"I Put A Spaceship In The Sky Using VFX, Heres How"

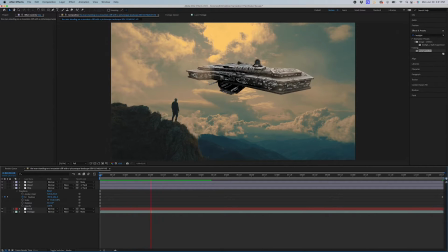(4:06)
So now, as you can see, while we play it, you can slowly see the spaceship moving. So that's our basic effect.
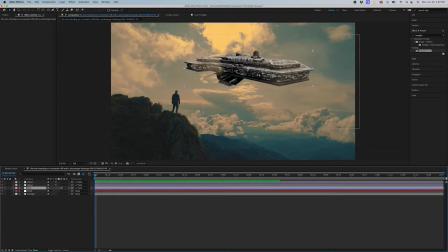(4:17)
But one thing I want to do is kind of add some color on this ship because right now it's a little too strong. Let's see what we can do to kind of just make it less noticeable, or make it look more in the distance.
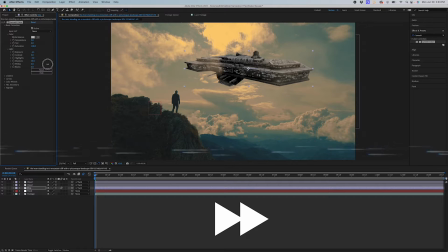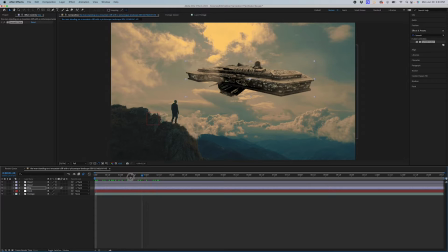(4:45)
Yep, that's pretty good. So now the color is a bit better.
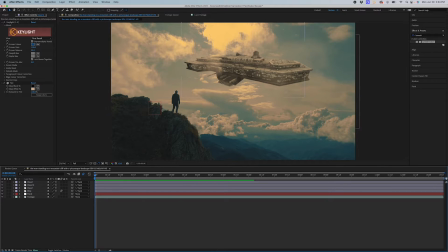(4:51)
I think one thing we're gonna do now is add some lights because I feel like this should be lit up a little bit. We're gonna add an adjustment layer add the glow effect on it,
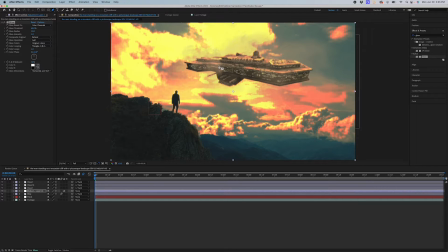(5:02)
and we are going to cut out the parts that we want the glow to be on.
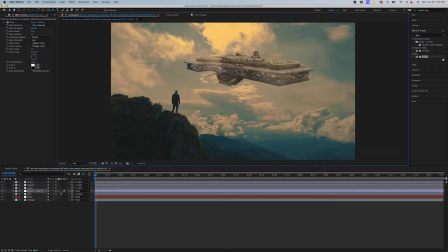(5:12)
So now the glow only sticks to this part, like this cutout part. There you go, that looks pretty good, and we're gonna increase the amount. Look at that, that looks great. And we're gonna change the color, and yes, this should control the color.
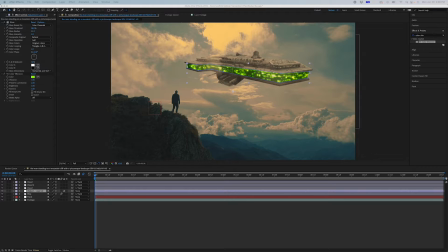(5:29)
And I'm just gonna make this like a blue. Yeah, that looks pretty good. So now we got something like that, and we're gonna like make it look like the light is actually shining out. So we're gonna kind of feather this mask so it looks like the light shines.
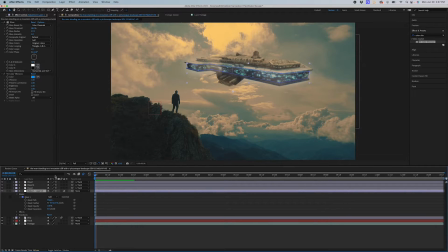(5:48)
Perfect. Now we have to animate this mask, because right now this glow is just sticking here as the ship goes down. So we have to animate, okay, this might take a while, but we're gonna animate this by hand.
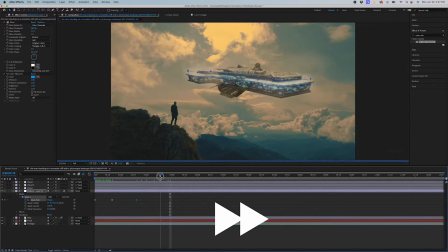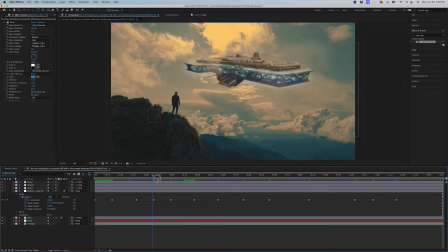(6:18)
Okay, so now this mask should stick to the ship as it goes by. Yep, looks pretty good.
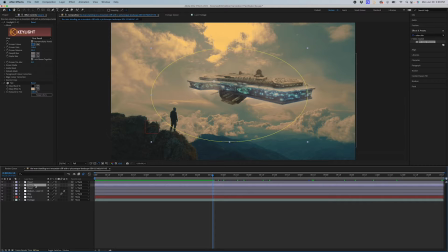(6:25)
And one thing I actually forgot is we need to animate the clouds as they go by, because clouds don't just stick in the air.
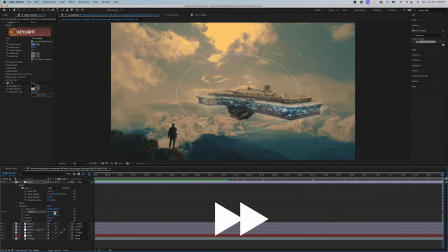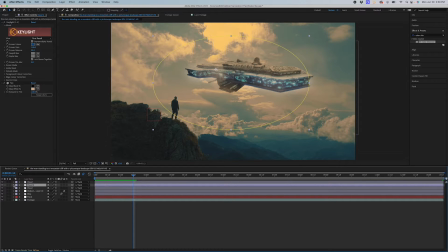(6:44)
Yeah, that's much better. Okay, we're just gonna do that for every cloud now. Okay, so now all the clouds should be animated. So if we look back, yeah, you can see the clouds kind of moving, I guess.
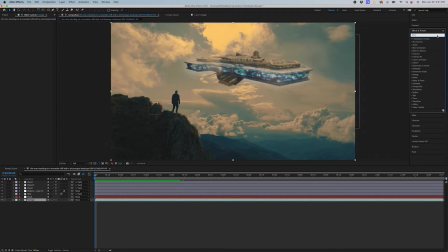(6:56)
That, and I'm actually gonna make this footage a bit darker, just so everything else on the ship pops.
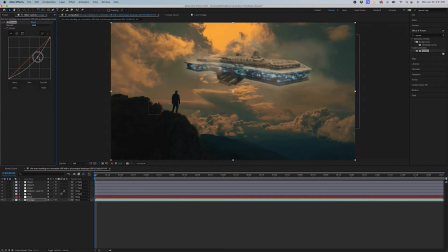(7:05)
I'm gonna make this darker. Yeah, like more of a dark night silhouette look.
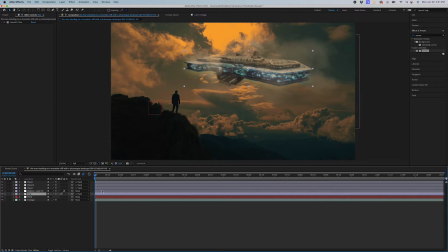(7:13)
And then, of course, I have to adjust the ship now. So now if we track forward, we can see the ship kind of pop out more.
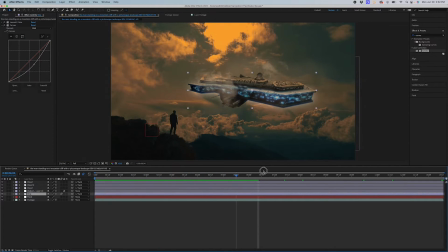(7:29)
I feel like the ship kind of goes down too fast. So what I'm gonna do is kind of just animate it to go up a bit more. Oh, but that's gonna mess up the glow.
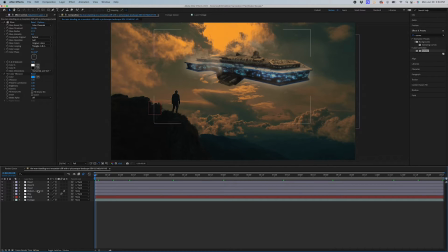(7:42)
Alright, so fix that, and now it should look a bit better, because I feel like the ship was moving a bit too fast. That looks pretty good so far. The next thing I wanted was like a beam of light shining
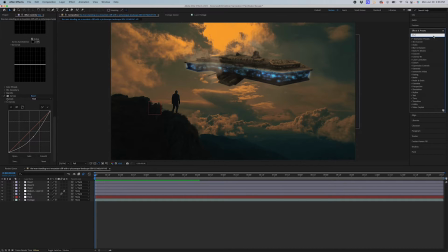(7:59)
down from the ship to make it look like it's beaming stuff up.
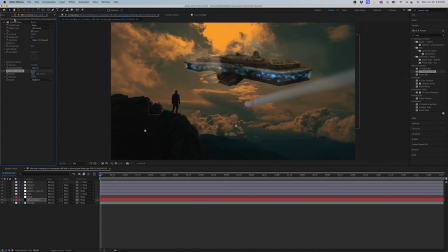(8:15)
Yes, we have something like that, which doesn't look right now. So let me kind of play with the settings here, change the brightness. We can now move this to make it shine down.
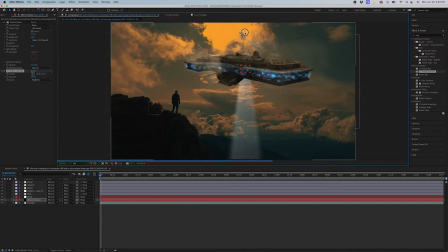(8:34)
There we go. That totally did not take 30 minutes to figure out. We are going to actually make it look a bit better by adding a glow. And then increase the radius like that. And we are going to also apply this to the track.
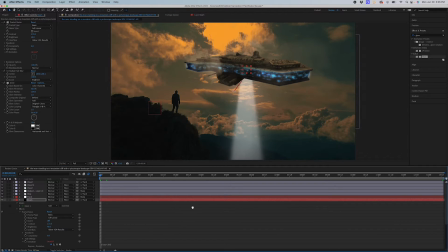(8:54)
Okay, so if we look here, it should follow the ship.
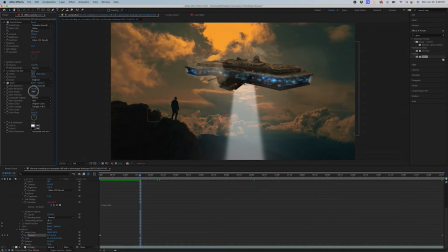(9:00)
Now we can start adding things being sucked up into the beam. I have some pictures of cars here from the internet.
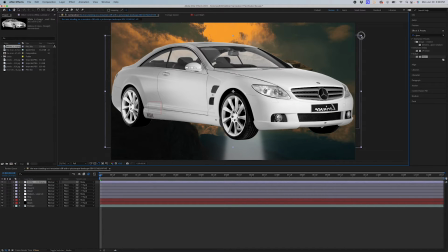(9:11)
We're gonna plop them in here and resize. Don't squish the car.
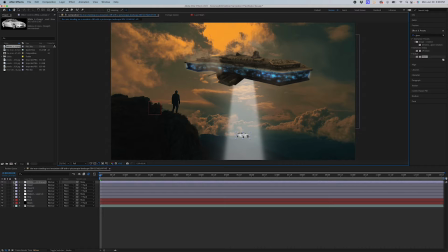(9:17)
So since it's under heavy light, we should make it less noticeable.
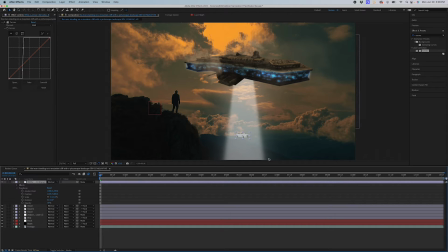(9:28)
And we're just going to animate the cars slowly going up. Make it like a little bit rotated here from the beginning. We're gonna animate the position and the rotation,
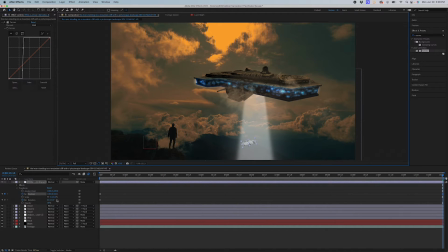(9:43)
and at the end we want it to kind of just float up like that and maybe turn a little bit.
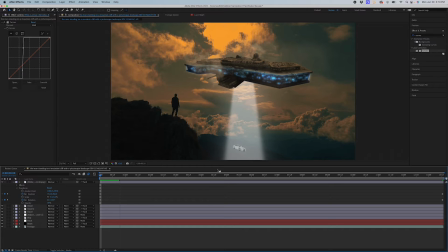(9:49)
Now the car should like slowly come up in the beam. So we're gonna add one more car.
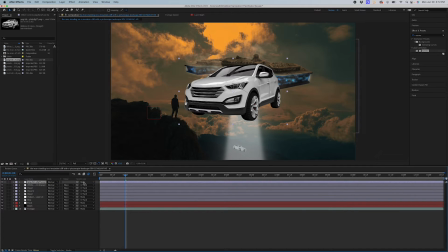(9:56)
Okay, we have another car. We're gonna add this in, and let's not forget, let's add this to the track.
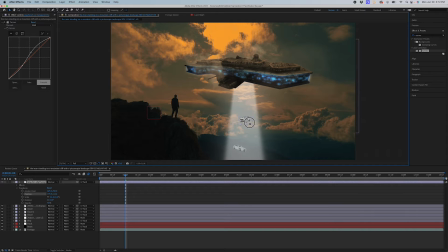(10:05)
And once again, let's animate the position and rotation. It should look like the cars are going up if it was not laggy.
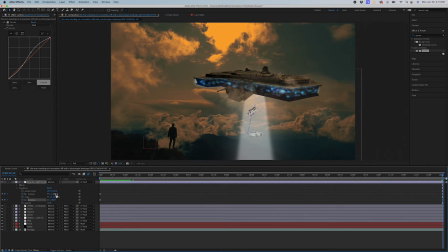(10:18)
Okay, let's make it rotate a little bit less because it looks like it's zooming. We don't want it to look that zoom in.
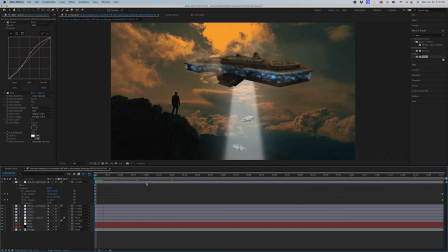(10:25)
That's pretty good. We're almost done, I think. I think one thing I want to do is kind of add a glow on this person and the rocks here, because there's no glow on them right now from the lights, big lights that the spaceship is emitting.
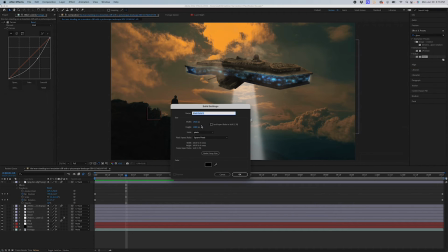(10:41)
Okay, let's add another solid. And we're gonna kind of just make it like a bluish color.
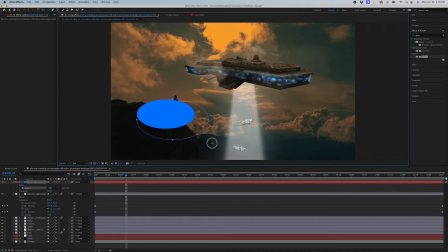(10:49)
And we're gonna kind of make a mask here near this guy and the rocks. And we're gonna put it in the right position. Going to lower the opacity or the transparency.
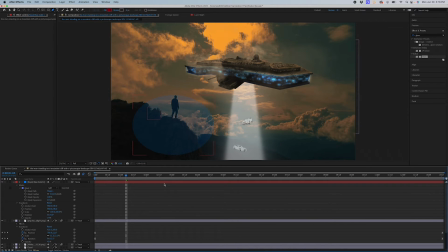(11:03)
So as you can see, it looks really like cut edge right there. If we increase the feather, it doesn't look that bad anymore. So now it kind of looks like a glow.
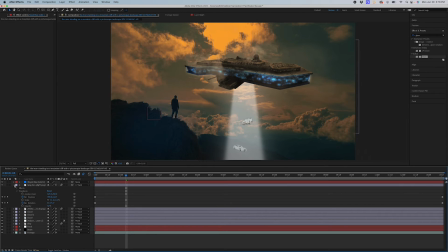(11:15)
And one thing I can't forget is we also have to attach that to the track because it has to move as well.
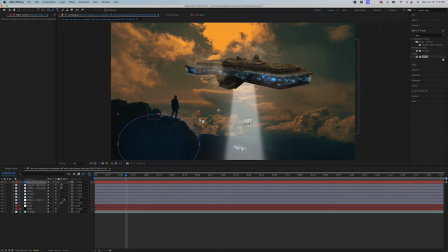(11:22)
I'm gonna make this a bit more precise as the track moves. The glow sticks.
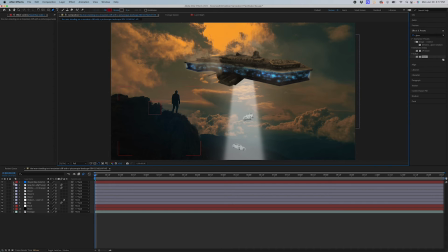(11:36)
It's a pretty good glow. We can always change the opacity if we need a brighter or lower glow.
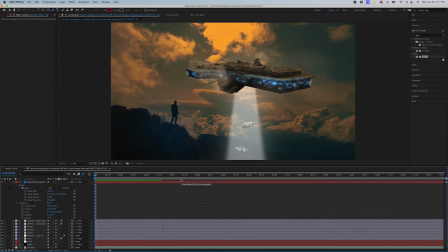(11:45)
And I think that's pretty much it. We're gonna render this out. We're gonna do some sound and we're gonna put some more color on it.
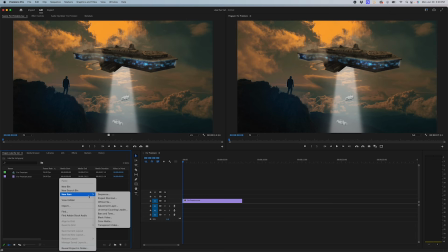(11:57)
First, what we're gonna do is add those cool movie black bars that you usually see
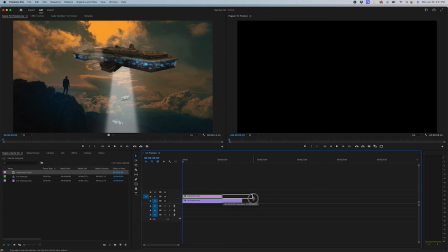(12:06)
on like big blockbuster movies, just to make it a bit more dramatic.
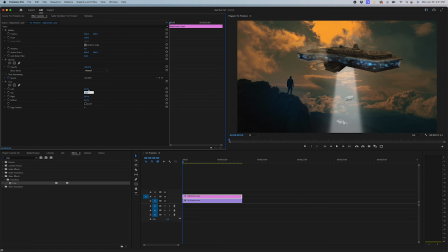(12:11)
Put it on the adjustment layer and we're gonna crop the top and the bottom. So that's pretty good right there so far. Now we're gonna add some color on top of it.